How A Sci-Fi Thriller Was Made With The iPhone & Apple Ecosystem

All right, everybody, you know that we cover a lot of tech here, a lot of gadgets, but I wanted to kind of give you all an insight of people who are actually using this to create an actual freaking movie, whether it's the iPhone, whether it's LED lights, whatever equipment it is. So I brought some friends into the show. We got director Nick Gregorio, editor extraordinaire, Drew Maron, and cinematographer Blake Gaten in the house.
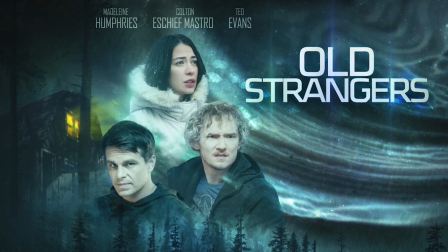0:21 They are part of the team that created Old Strangers.
Danny, what's wrong? I don't remember like you do. You didn't see him out there. He's forgetting obvious stuff. Are you sure you're okay?
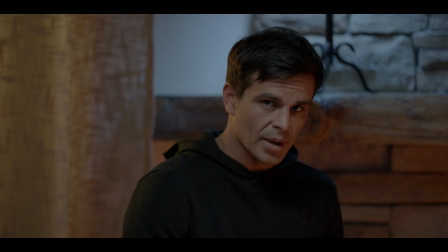0:34 I'm a lot better now.
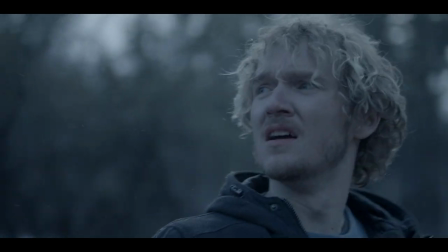What are some of the things that you guys actually did, whether it was iPhone or whatever devices you guys used?
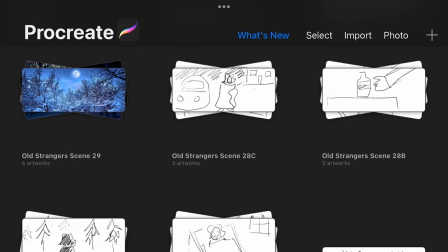0:45 So just straight out of the gate, wrote it in final draft, did all the storyboarding in Procreate, and then was able to share that with Blake and Drew. And then Blake and I would meet up and we would design all the lighting setups just right there on the iPad. had.
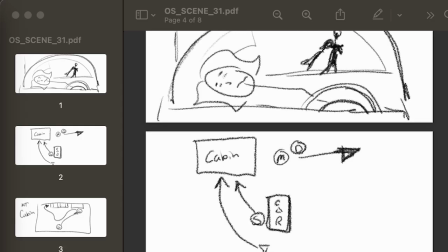1:00 We made a big list that had storyboards in it. We can draw a lighting diagram for each, each setup, you know, where we thought cameras would be.
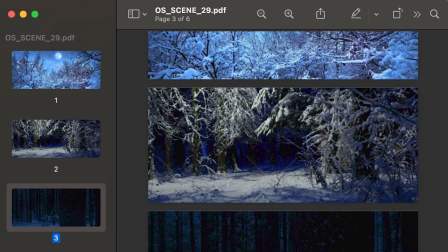1:07 We were also able to put in reference shots, things that I came with Nick early on being like, Hey, you know, does this kind of fit the vibe of the scene or what you're thinking? Are there a few examples where you could say like, Oh, this was an iPhone shot, like straight up. Yeah. There's a few shots. Sorry, Blake, but we like me and Drewski had to go snag some there's B-roll their stock footage.
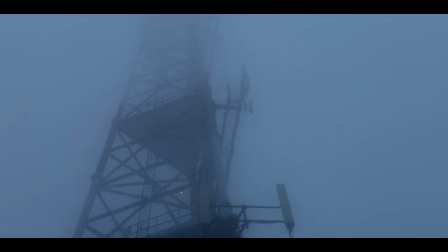1:26 There's B-roll that we shot their stock footage that was purchased and then there were just some shots i snagged with my iphone there's a sequence
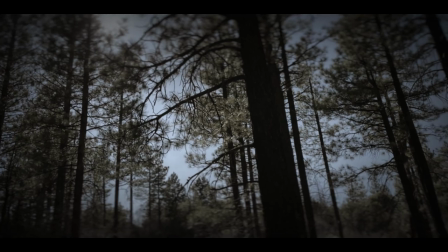1:33 after the meet and greet when we kind of transition into the forest let you know that something's going on in the deep dark woods so we kind of threw everything we had all the tools that we had where you can control it with your phone your ipad or you can look at camera settings you know lighting some
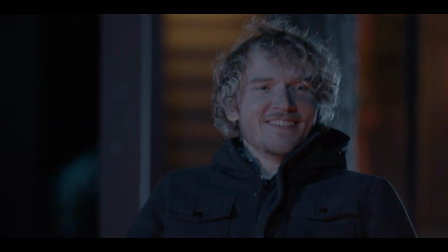1:47 of the night exteriors in the middle of the woods would be unheard of using just a few led units that are battery
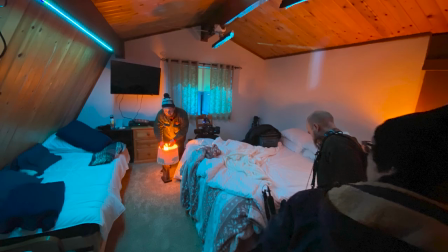1:54 powered and you can string them up you know in the woods to create fake moonlight you know and they were all rgbw capable so we were able to
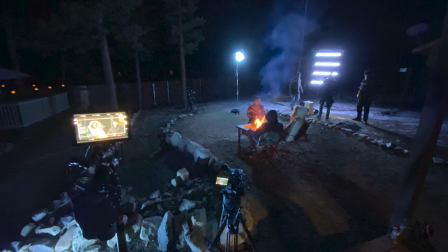2:01 light areas the house that we wanted to and we could dial just that right temperature of blue for the moonlight he was using the ipad
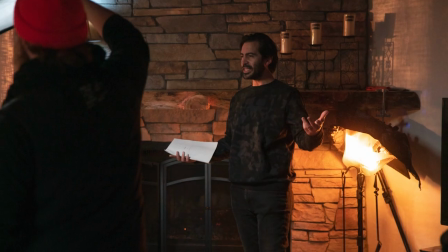2:08 on set one of the rigs that he made was like a fireplace rig and he would throw that effect on it so anytime the fireplace wasn't on camera
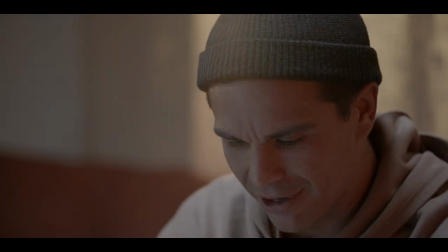2:14 blake would just dial that up and it gave like the dancing red yellow orange kind of effect on people's face my man was like burying
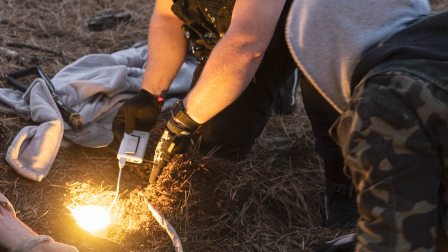2:21 bulbs in the ground with wireless signals emitting light like that's just something you just couldn't it was like our last setup and we were losing light and it was gone yes gone and it was like you know we were able to get that because one of the issues wasn't like dude we need to run like 500 feet of cable to a generator to power this bulb which is like boop boop and we were like oh snap yeah so drew you know we we come over to you and we talk about the editing process i mean you know you had to ingest all this footage so can you kind of walk through some of the process and you know how how you're like do you really want me to yeah yeah no we can talk about this first off we shot black magic raw not only did we shoot black magic raw we shot alexa raw it's like 12-bit uncompressed raw 2.8k the cards filled up pretty substantially it would take a day to offload the car and we were running i think our longest day was 16 hours nick correct me if i'm wrong we were like dumping cards as we were shooting as we were dumping just sweating we shot it in a way that was almost like film where once we got something we knew we got it we watched playback we moved on but that was the last time you saw it until what week later you know what i mean until we got home from production to like transcode it and look at it
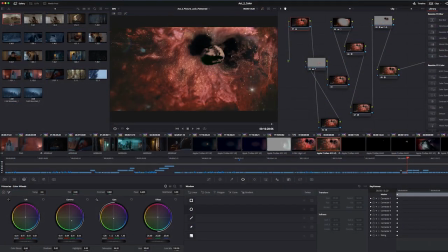3:41 i'd start in adobe hand it off to nick for da vinci for color grading you couldn't kind of do this before because the relinking would be terrible but once we parodied the drives if he sent me a premiere project i could just open it save my iterations send it back to him after